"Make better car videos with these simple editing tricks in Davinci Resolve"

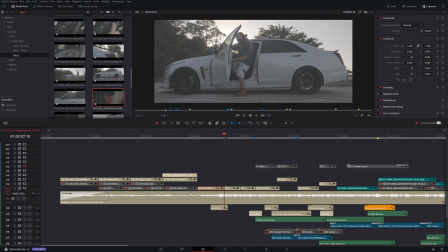242s
So he gets in the car, boom. then I cut to a wider shot or a medium shot of him getting in just to kind of break it up so it wasn't just like you know
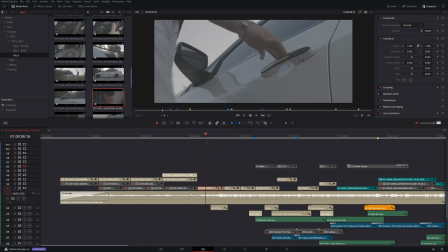249s
one full take where there was some camera shake in between and also I didn't want him to just block the camera with his shorts so I cut to that then
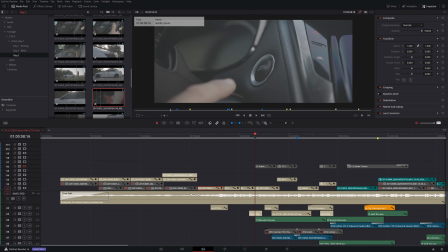261s
boom closing the door cut immediately to him inside the car pressing
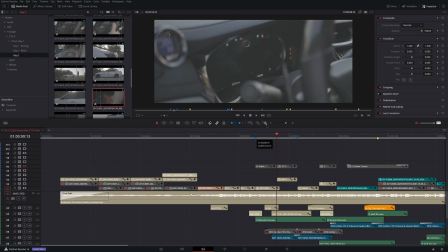266s
the start button and I missed the days when cars had keys something about like the keys jangling and putting the key in the ignition something about that was uh was always nice so i can't wait to film a classic car then i cut to the instrument cluster this
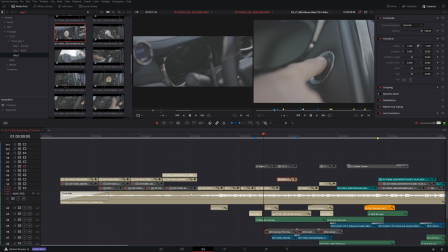280s
was a very difficult shot to pull off but basically this instrument cluster loads and then it goes in phases and i didn't really like that so like boom it loads loads up like a digital
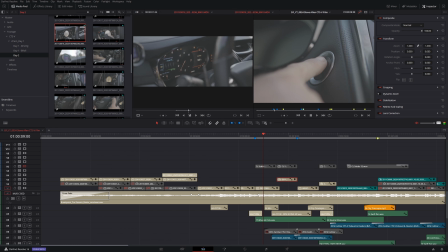292s
gauge and then switches to something else so it went through like three different versions before it landed on what's I guess considered the sport mode so I
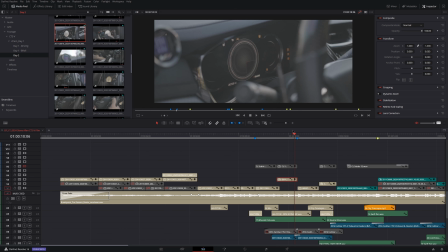301s
decided to just simply cut this shot and just you know cut it right here and then cut straight to exhaust now once you guys hear the
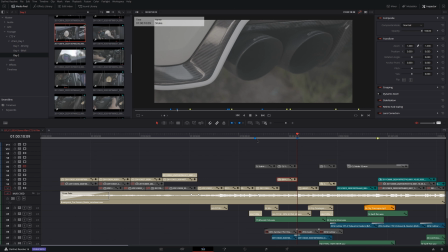309s
sound design and all this like I think it's all going to come together and I'm going to explain why I did what I did
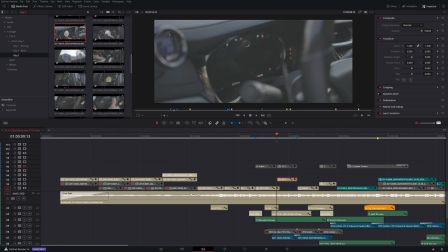314s
so you have your startup sequence click load boom so just very simple click load boom and then right into gear that's the start that's where he gets on the
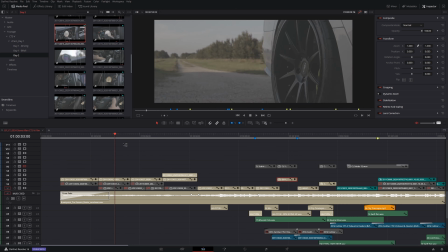327s
road So now that we see this sequence here of the startup, Steve getting in a car, starting it up and pretty much getting ready to go.
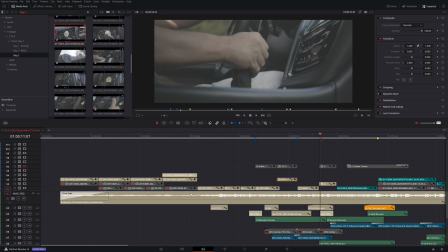334s
I want to show you guys just a couple of little things that I did to accentuate this sequence here.
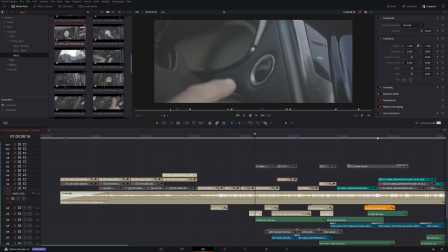340s
So let's play it back real quick. Boom. Getting in. Start. Load. Launch.
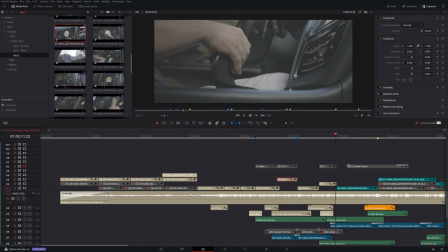346s
Boom. So what can we do to accentuate this and make it look a little bit more interesting and just overall more exciting?
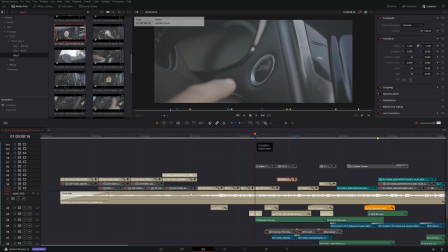353s
And what I did here was I did a subtle zoom into this shot. Now you could see here keyframe your zooms You'll see here right here zoom in your inspector palette I just did a very soft subtle push
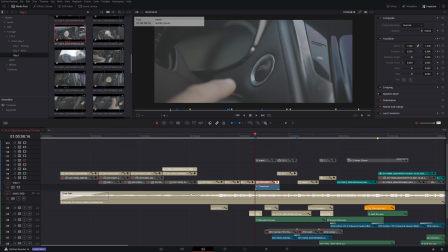370s
in and I didn't do that in camera I was holding this as steady as I could while in the car with Steve and then just did a nice push in and
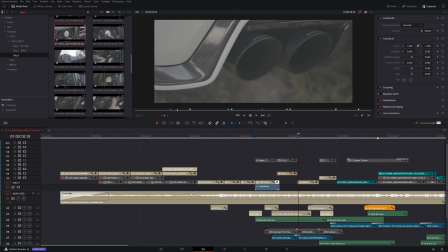379s
I believe I did the same thing not for that one but the next shot here what I did is and I have to enable color grading or at least uh
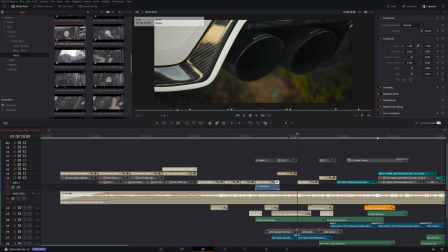387s
dis you know disable the bypass but you'll see here what I did is I added a rumble to or a camera shake just so that when the exhaust starts and let's turn that on actually let's turn the
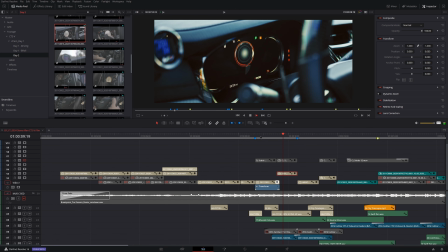401s
music track off boom you hear there's a rev
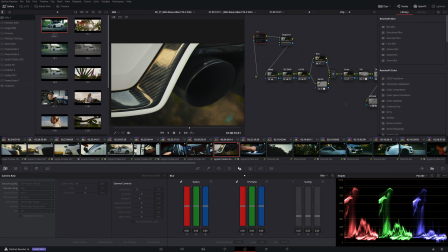408s
so we have a nice camera shake and the way you do that is within the color panel it's actually an effect and it's the last thing i
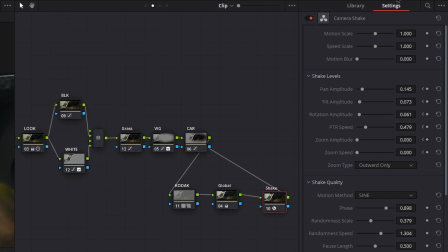416s
did it was just a nice shake and you do that by just searching for your effects i'm not going to show you guys exactly
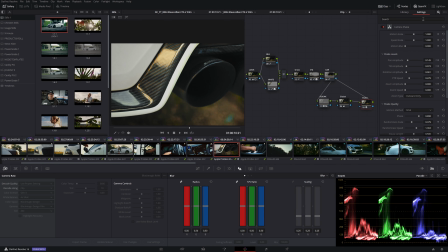424s
how to do the camera shake i'm just doing this as a breakdown but what i would say is if you are going to add some sort of interest to
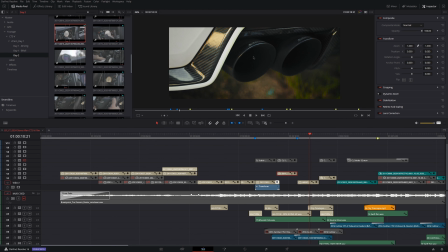431s
a shot like this where it's there's an impact you know there's like a hard rumble of the exhaust like add a
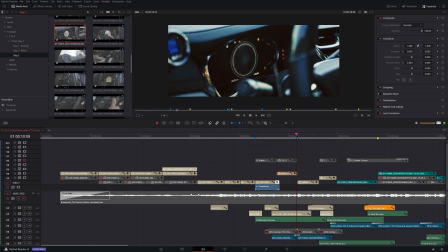441s
camera shake and just see what you can do there and see if
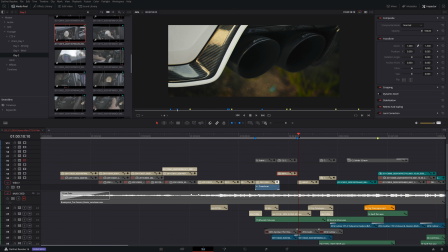446s
it adds some interest to your shot one tip I have is don't go overboard with a shake and what's great is you could actually keyframe that camera shake so next
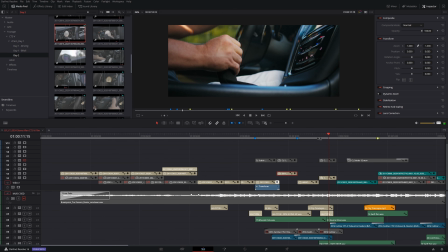455s
up we move on to putting the shifter I did consider adding a camera shake to this as well just kind of like a thud but when i tried it out it just looked kind of tacky so i just feel like it came
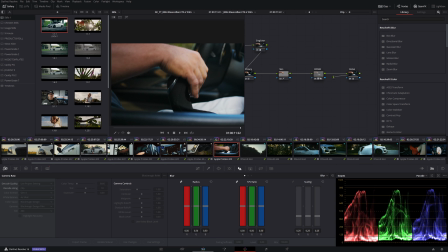468s
out pretty nice just as it is so after he starts the car up we move on to the
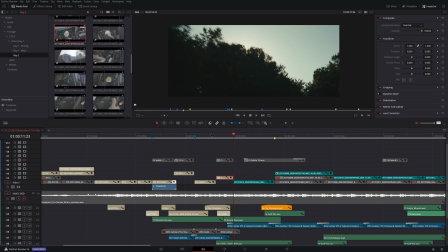473s
next sequence and that is the driving shots so you see here we have a nice shot
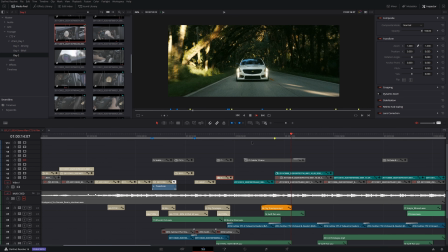479s
running through the trees the sun popping through boom drops down reveals the car
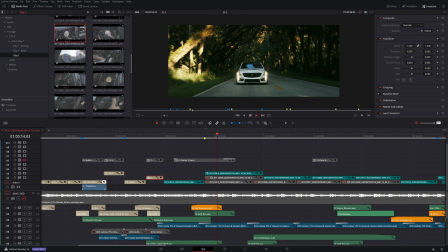486s
and it's the first time you see the car on the road what i love about this shot in particular is that it's showing off the car itself and it's not a very distracting background but it is a very interesting background and it pretty much has some great contrast between
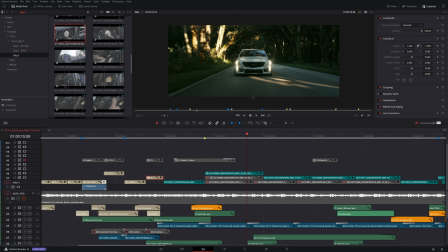504s
the luxury car and nature itself and i think the only thing that i'd like better about this shot in general would be that if we were able to basically just drive in the center of the road and just have really nice symmetry but
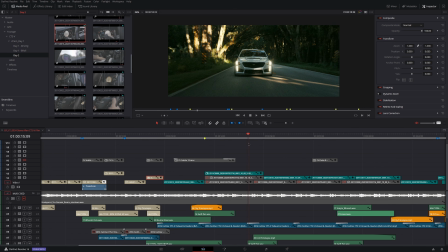520s
unfortunately we couldn't do that but overall I think this shot came out pretty nice and I'm very happy with it I think the dynamic range on the Z cam is really showed off in this shot in particular I was able to push it pretty far as you guys can see here in the
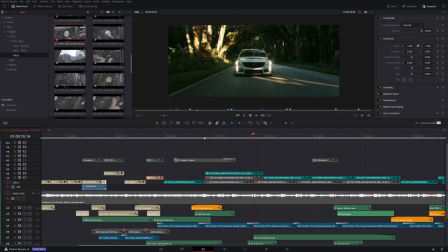535s
log shot so next up I cut immediately to a close-up of the
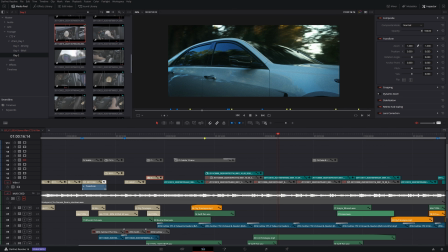541s
car just with the trees zipping by and I just love the fact that I'm seeing the trees just zooming by off the reflection and just the whole car is just really really shiny and just overall really really glossy paint job so i thought that looked really good and it just kind
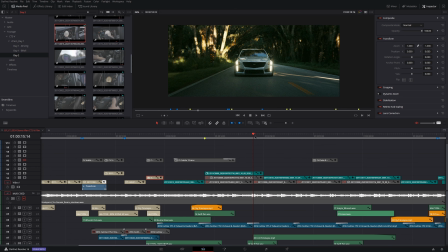557s
of tied together with the following or the previous shot where you see the trees is zipping by off the windshield and then next up cut to a close-up of the front of the car now i did crop this just a little bit so then we move on to this next shot close
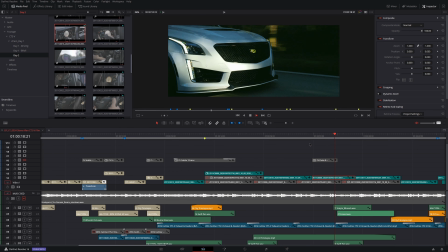574s
up of the front of the car I feel like this conveys the speed really nicely and we weren't going that fast I want to say we may have been going about 60 miles an hour but I wanted to give it a sense of feeling that we were moving pretty quickly and I feel that
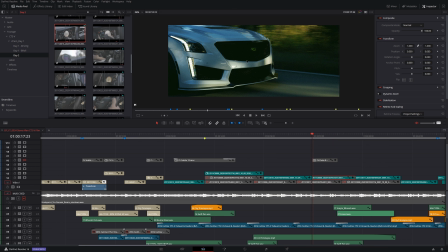587s
the shutter speed that I had it set at was I believe 96 degrees believe it or not when I filmed this I wanted to just convey a sense of speed without going too fast and I think I got it there now I did add some camera shake to this shot
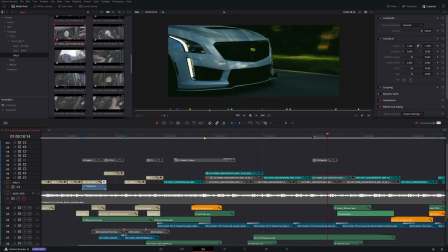602s
just to see how it would look and I showed you guys that we do the camera shake in the color palette so I'm just going to disable the color grading here so that'll disable all the effects so you see here it's a pretty stable shot with the car rig and the Mobi Pro but
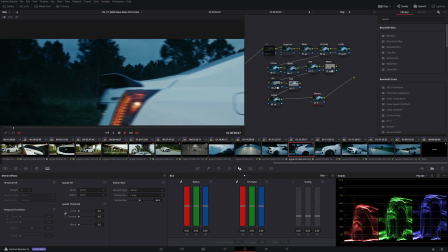617s
once we add some camera shake very subtle nothing too extreme it does add a little bit more you know excitement and action to the shot now the following shot here I just cut straight to the back of the car rather than just going to the middle. I kind of, you know, mixed it up a little bit. I didn't go front, middle, back.
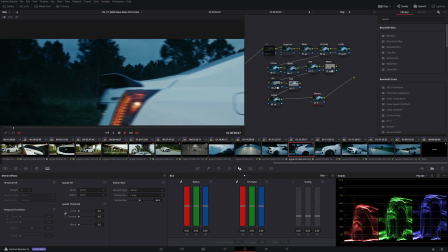635s
I felt that, again, the decision I made to tie these two shots together allowed me to tie these two together without, you know, worrying too much about continuity. I just felt that these shots worked better together and these shots worked better together.
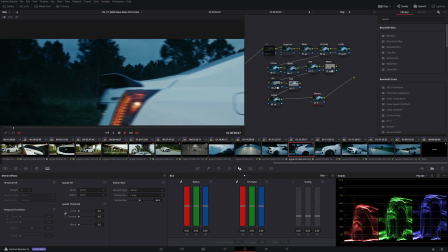651s
Then next up, I cut to another side profile, not as close as the previous side shot, and then I cut straight into him stomping the gas pedal. Now the way I pulled off this gas pedal shot is I did a camera shake and a quick zoom. Now I'm gonna just zoom into this timeline here.